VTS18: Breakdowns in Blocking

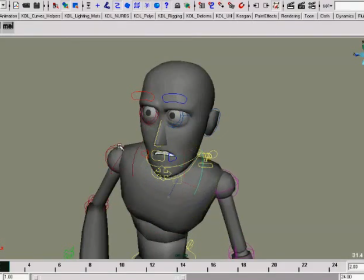2227s
I want to give a sense of shrugging to the shoulders, like he just can't believe it. So we'll go ahead and do that. I'll go ahead and I want to take the neck, and I want to have it kind of crunch down into things,
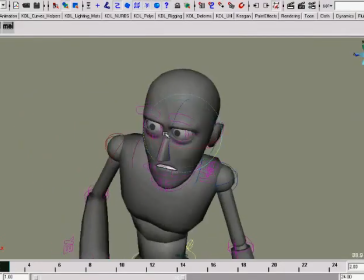2244s
and take the head and have it crunch down into things. Okay, I'll take the jaw and we'll bring that back up to where it's sort of naturalish.
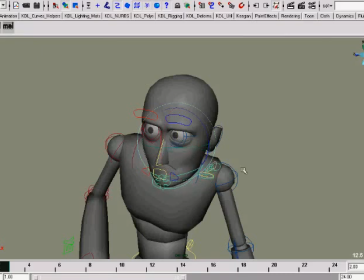2261s
Okay, we'll fix the lips later, don't worry about that. So now there's a little more zip to it when he comes up. I haven't done anything with the arms yet. So what I want to do with the arms is
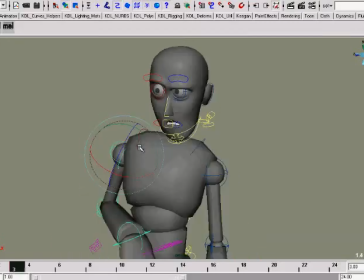2280s
really give us some accent to when they come back in. So all I'm doing is I'm doing like a traditional animator would do. I'm kind of drawing my middle, my breakdown drawing, and I'm using my other drawings as a way of helping me explore that.
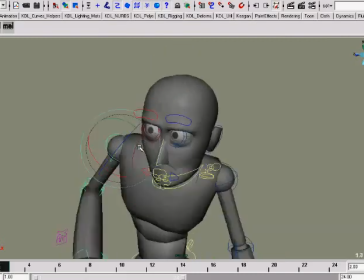2296s
Okay? We'll take this. We'll fix this one. All right, there. I didn't like that drawing. There. So here, we'll just explore a few things.
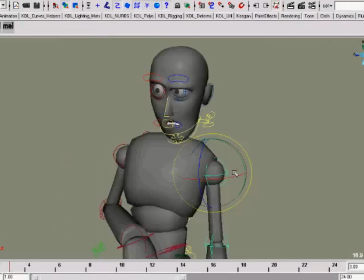2313s
And
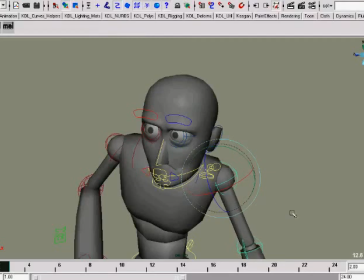just mess around with a few things here. You'll excuse me as I make this up on the fly.
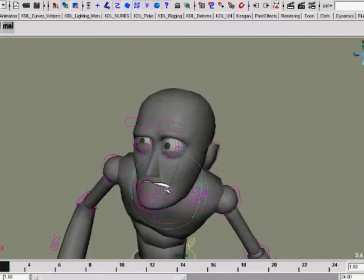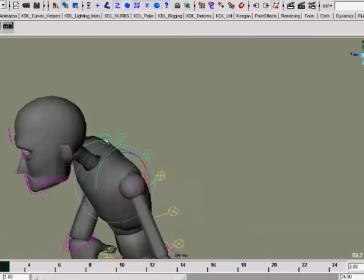2331s
So what I'm doing here is I'm helping my dumb assistant know what it is I want it to do. Oops.
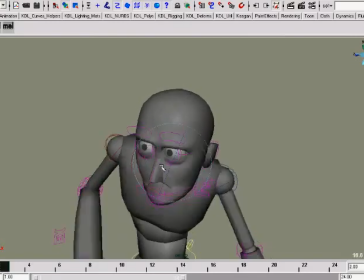2344s
So dumb assistant can make better choices about how to do things.
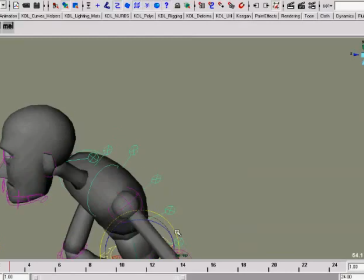2353s
And this, remember I said breakdowns define the flavor of the motion?
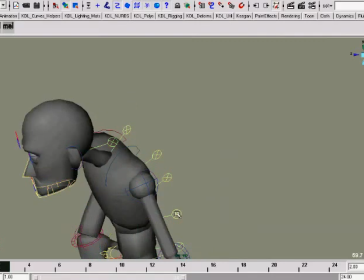2358s
Well, what I'm doing here is I'm really defining a very different kind of motion for how the computer gets from A to B.
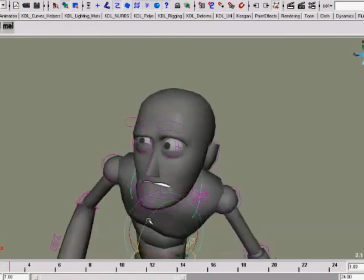And it actually adds to the emotion. Alright, so let's go ahead and mess with our eyes a little bit. We'll just do it pretty quick here.
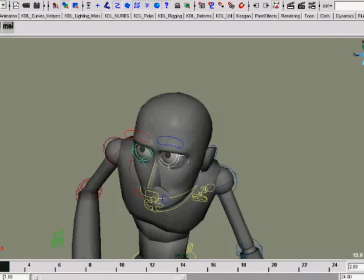2388s
And we'll go ahead and take the eyelids. Just do that and that.
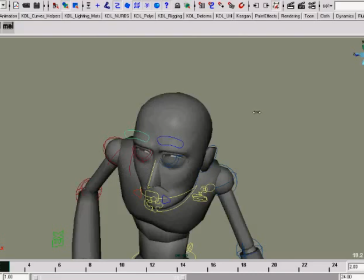2405s
Okay. And just change some things here. I'm messing with the attribute channels that are off the screen here. So if you're wondering, how is this stuff magically moving? It's just because I'm going ahead and magically moving some things.
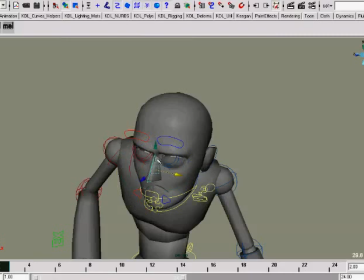2424s
Let's go ahead and crunch up his nose too while we're at it. That's the beauty of computer animation, is you can move stuff around. And up, dip, do.
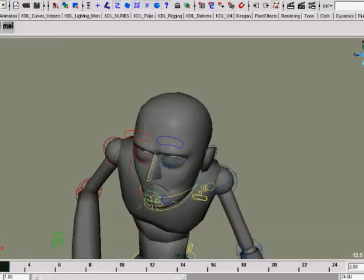2440s
And well, let's just take all this stuff back to zero. Sometimes it's just easier to start back at zero. Sometimes a computer gives you stuff that's just hard to work with.
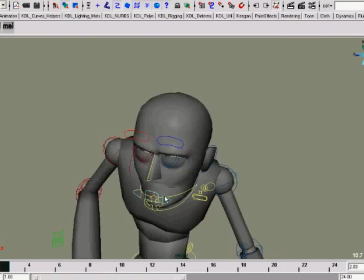2454s
So, all right. Take that bottom lip down a little bit. So, bottom lip down a bit. Upper lip up a bit.
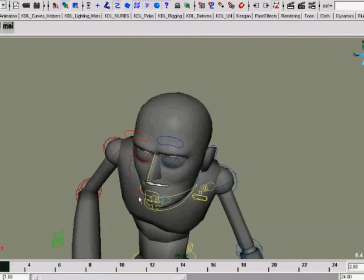2471s
And okay.
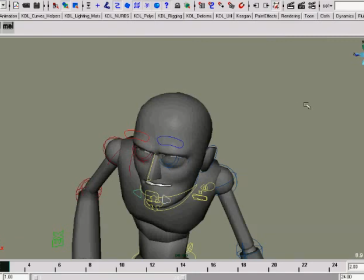2477s
Let's mess with our corners. Alright, so we're starting to get somewhere here. I select all that there.
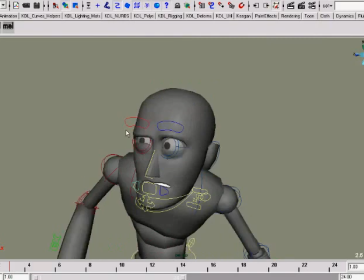2499s
Now I've got, well, let me go ahead and select something. Now I've got something very different. Okay, let me take all of these controls just to show you what I'm doing here. Alright, this is how I work.
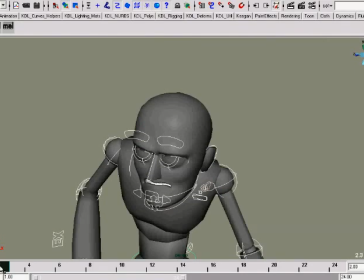2513s
This is just animating. Now, I got five things in my head and I'm trying to say them all at once.
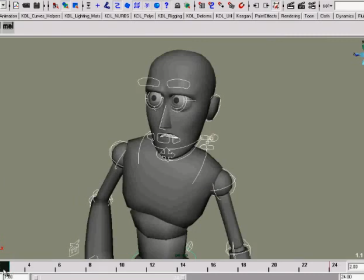2519s
You'll pardon me for that. Let me take all these keys, put them over here for now, and delete these.
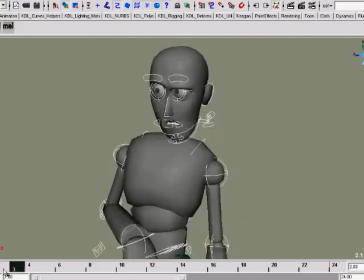2525s
This is what the computer thought should be an in-between. Okay, I guess, just because.
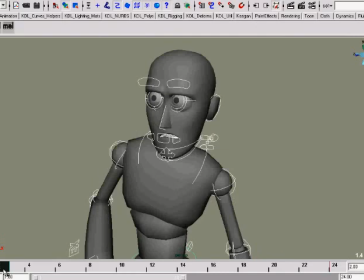2533s
And the only reason why it's okay is because these two poses are good.
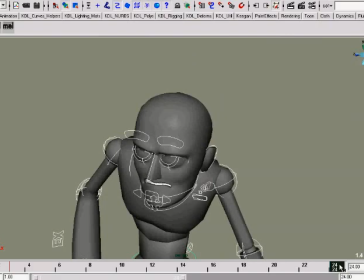2537s
But that's just, you know, that compared to that. Oh, one's got far more emotion to it. That and that.
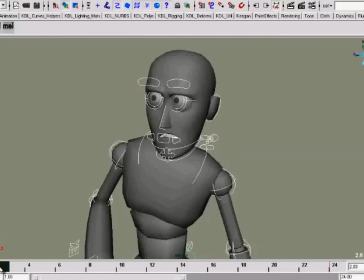2550s
I mean, one's got some life. The other one just kind of, this just kind of, and my dumb in-betweener thought this was a good idea. And that brings me to the question that I had a lot from folks. I remember last month I asked for questions. Well, some of you did. Thanks a bunch.
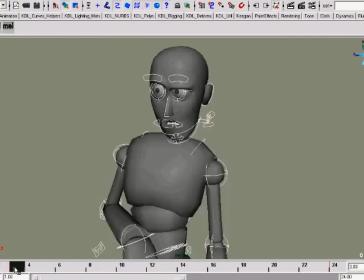2568s
A lot of you asked, okay, Keith, one of the questions I have is, when do you start spreading these poses out into the timeline and start working with what the computer gives you? And my answer to them privately was, I do that as late as possible.
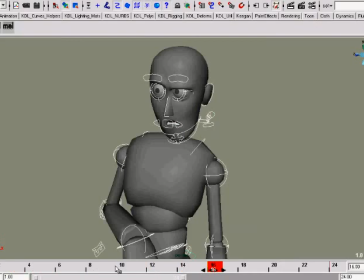2583s
If we were to just take this and move it out there, we've already looked at it.
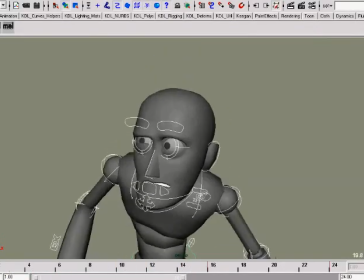2588s
It's pretty, there's not enough information here. Basically, our poor in-betweener is stuck not knowing what to do, so it just draws everything linearly from point A to point B. Now,
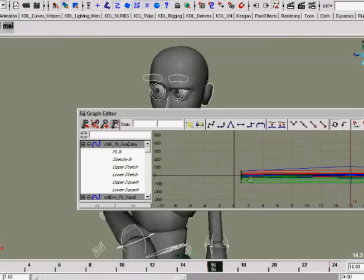2598s
you could, I suppose, go in here and start messing with all these magic widgets, but they're really hard to understand.
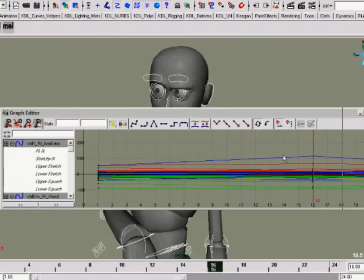2604s
They're a pain in the butt. It's difficult to see what they're all about.
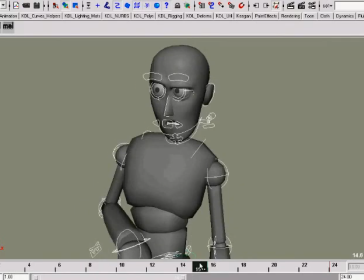2608s
So what we need is more information in order to help define the motion.
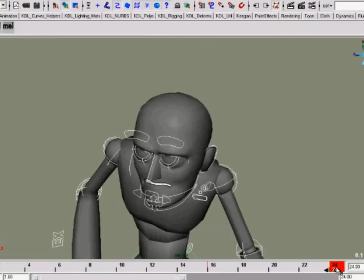2614s
So that's what this thing is. This is our breakdown. And that breakdown helps us define the motion. So I bring that back over here.
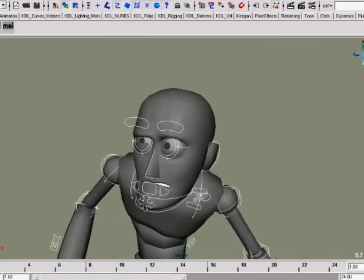2628s
And already we got something that's a little bit better. And we got, what, three drawings? And the computer has just got a couple of things to work with.
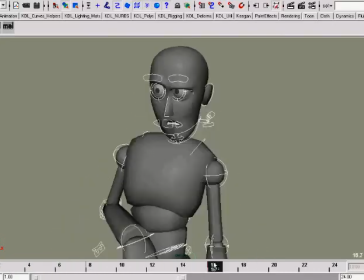2637s
Now the timing is still all pants. I mean, it's just no good yet because we still need more information.
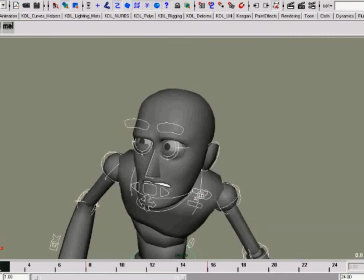2645s
And that's what we're going to get into next month, is when we start talking about even more breakdown drawings. Yes, you can have more than one. There may be a primary one and there may be other ones. But there comes a point where you got to start giving the computer more information,
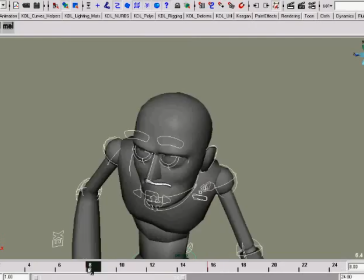2662s
or else you're going to get just stuff that doesn't, you know, you're going to get stuff that, if you don't give it information,
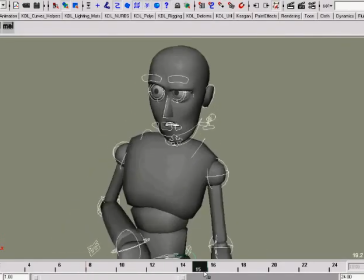2669s
it looks like that. If you do give it information, it starts doing a better job of filling in the blanks for you. And that's really all you're asking this in-betweener to do, is you're asking it to fill in the blanks so that you don't have to do and craft this every single frame.
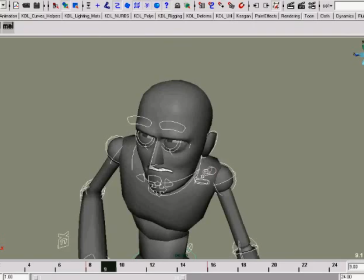2685s
All right? One of the things is that gives us our buttery smooth, nice looking CG animation look, because the computer does this stuff mathematically, so it has a mathematical function to it. But too mathematical, and what you get is blah, blah, blah, blah, a big pile of pudding.
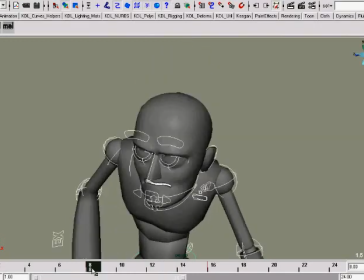2704s
We don't want pudding. We want stuff that's got some life to it. So the answer to that question is I try to delay sliding things out in the timeline, or another way of thinking of it, I try not to ask my in-betweener to give me drawings before I'm ready for them. Okay?